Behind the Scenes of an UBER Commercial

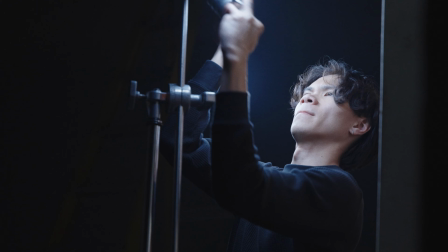4s I've been on the road, green light, it's time to go. I don't wanna live life fast or die too young.
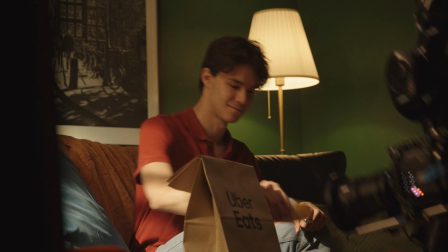10s Die too young. 100 miles per hour, I might crash, cause the good die young.
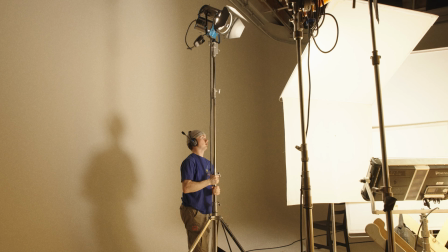15s Yeah, the good die young. Push it to the limit, I can't go no more. Red light, no way, I'm coming back home. Long dirt road, all on my own. I'ma be the greatest, write my name in the stone. Write my name in the stone. Yeah, I'm coming back home. Yeah, I'm coming back home.
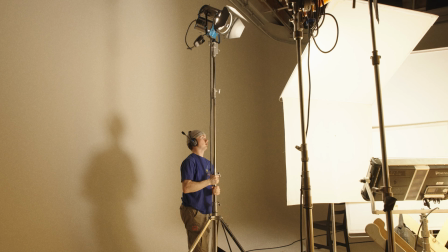31s Write my name in the stone. Cause I'm coming back home. Cause I'm coming back home.
All right, guys, so we're shooting a commercial for Uber Eats, and we're building a set, and we're doing all the lighting here. We're going to show you guys everything that we're doing, and we're starting the day off with some caffeine.
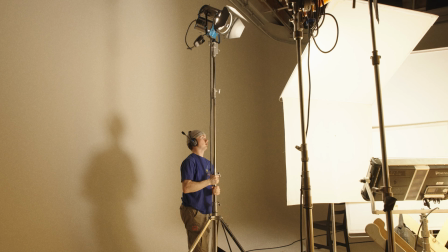50s
Amazing stuff. Let's get in there. How was that? Was that pretty good? We had a pre-rig and pre-light day, and so we built the set.
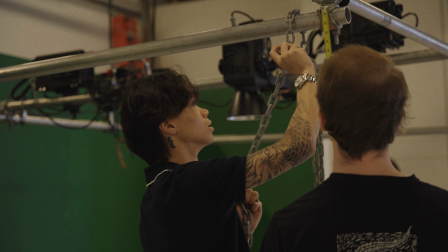59s
Our amazing production designer, Madison, and her team built the set ahead of time so that we wouldn't be waiting for it on the day.
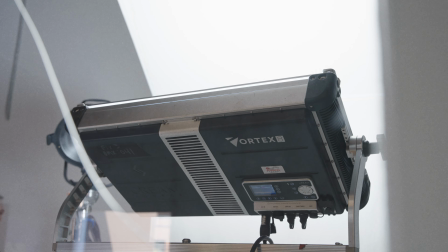68s
This is usually the case, that there's a pre-light day or a couple days where the set can be built,
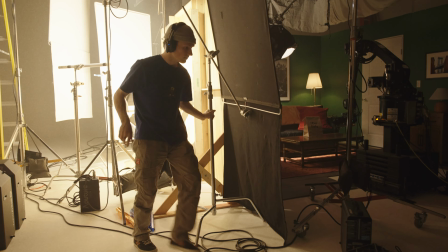74s
can be designed, so that when we go and shoot the next day, it's just a plug and play process and we're good to go.
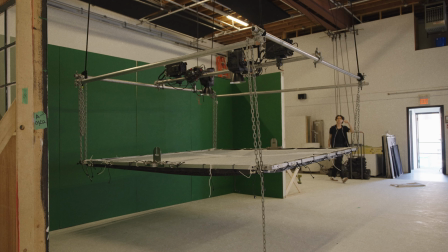81s
It's just a couple tweaks. The producers are happy, the clients are happy, everybody's happy, and we're not waiting on our teams to get things done. So we're doing like an overhead softbox here, and that's just to kind of create some ambient within the set because
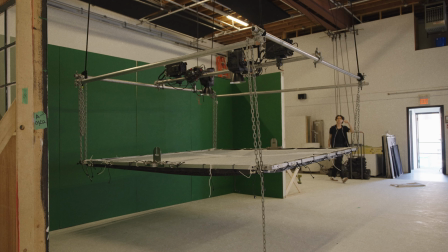97s
yeah, you just don't want to raise up any like shadow levels or anything. That's what the softbox is going
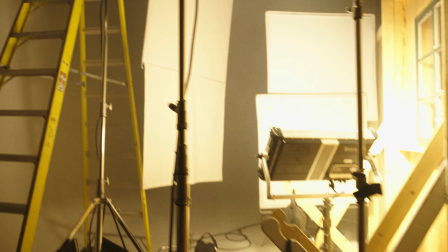101s
to do. It's going to create that ambient level within the set, and it's going to be nice and soft. So we got two 600Xs in here,
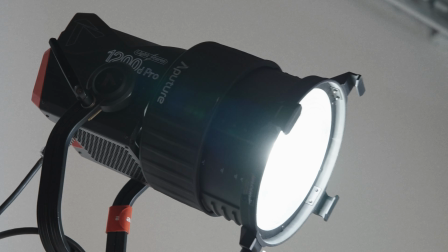108s
and that's just going to help create a nice even spread in the softbox,
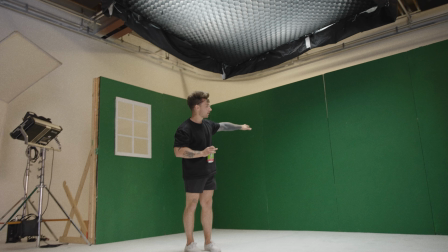112s
and then hang down a nice diffusion frame that you're going to see later. And then we're going to push some like hard light coming through that window. It's going to probably hit our character on the couch, which is going to be really nice, and maybe create some hard light on the wall and stuff, and just kind of spice it up.
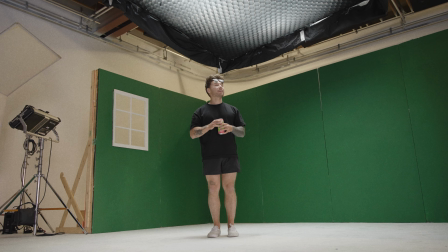126s
We've got the softbox now, and we got the honeycomb here, and the honeycomb basically makes the light nice and directional. It just keeps it all in a pool. You can see that a lot of the light is hitting the wall here,
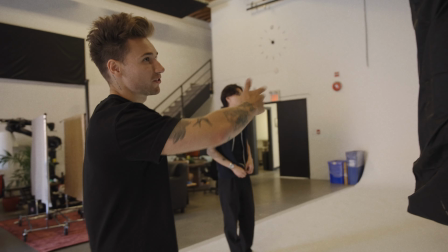137s
but we can take that off the wall by bringing down the fabric and cut it off like as a flag or a cutter.
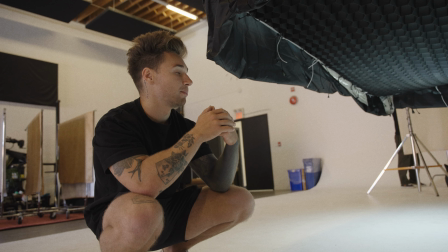143s
So it makes it really, really handy, and creates like a nice kind of ambient, and we can dim it and do whatever we want with it. It's gonna be great. Here's the key grip, and he did an amazing job. He's made this softbox, and he used this black ultra bounce material because it's a lot lighter,
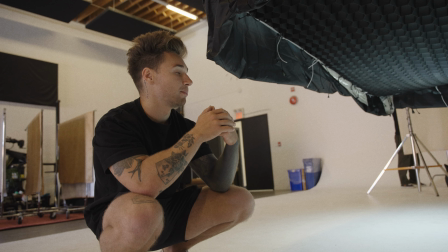159s
and it just created a beautiful skirt and allowed the light to not spread out of the softbox. Keep it contained and controlled, and it's just this to roll it down, maybe to kind of control the light. So if, say, we don't want light hitting the walls on the set,
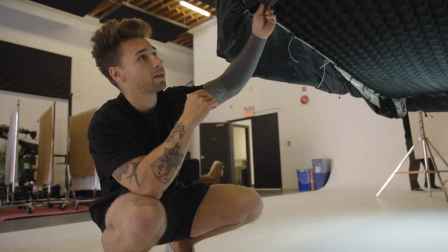176s
we're able to kind of roll down this fabric and then control the spill of the light to still kind of keep that controlled,
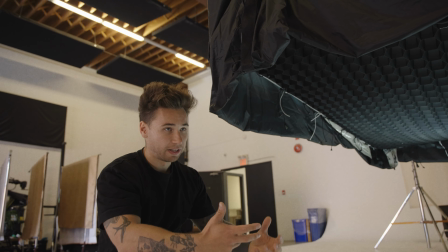184s
maybe contrasty look, or kind of create shadow to create separation, or whatever we need to do.
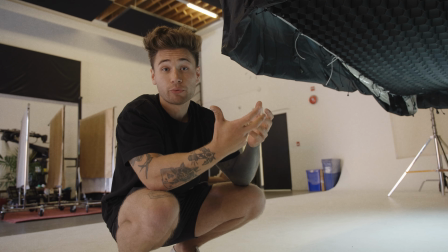190s
We have the capabilities with this fabric, which is fantastic.
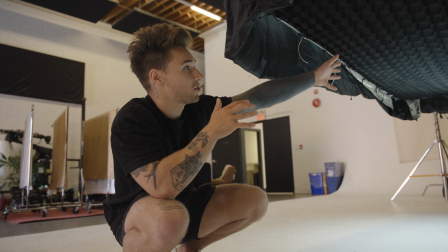194s
And that's why we use black fabric a lot of the time to shape light, to control light.
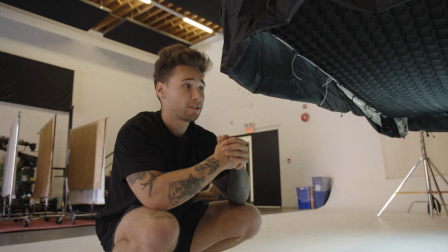199s
We're trying to mimic like the ambient light that would be in that room if we were on that location.
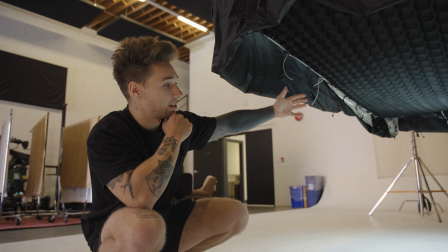206s
So what this big softbox is going to allow us to do is kind of just motivate,
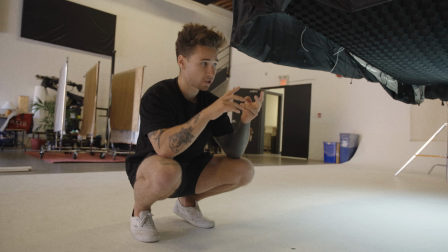213s
light that's kind of bouncing around the room, that ambient light that kind of fills in the shadows.
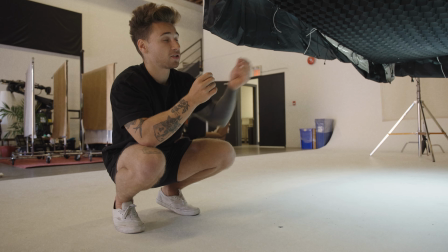218s
Because if we just have light kind of pounding in from the side, from the window,
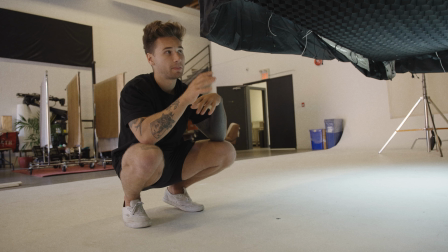222s
we have a small window, first of all, so it's going to be very concentrated. And also it's just going to be sourcey.
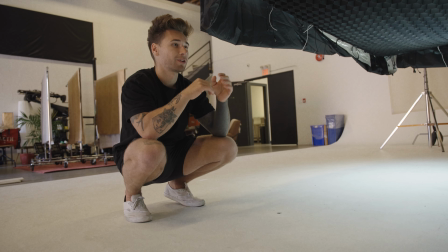229s
It's going to be a little bit too contrasty. And this just allows us to dial in our shadows where we want them and stuff, which is really, really nice.
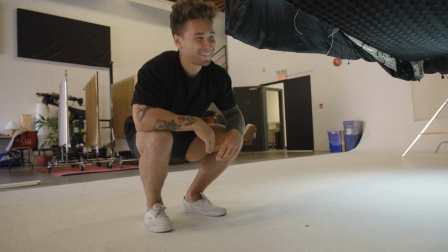237s
And we have two 600Xs in there, so they're bicolor, so we're able to actually play with the color temperature, because we're going to have different times of day through the entire commercial. So there's going to be like morning, midday, night, evening.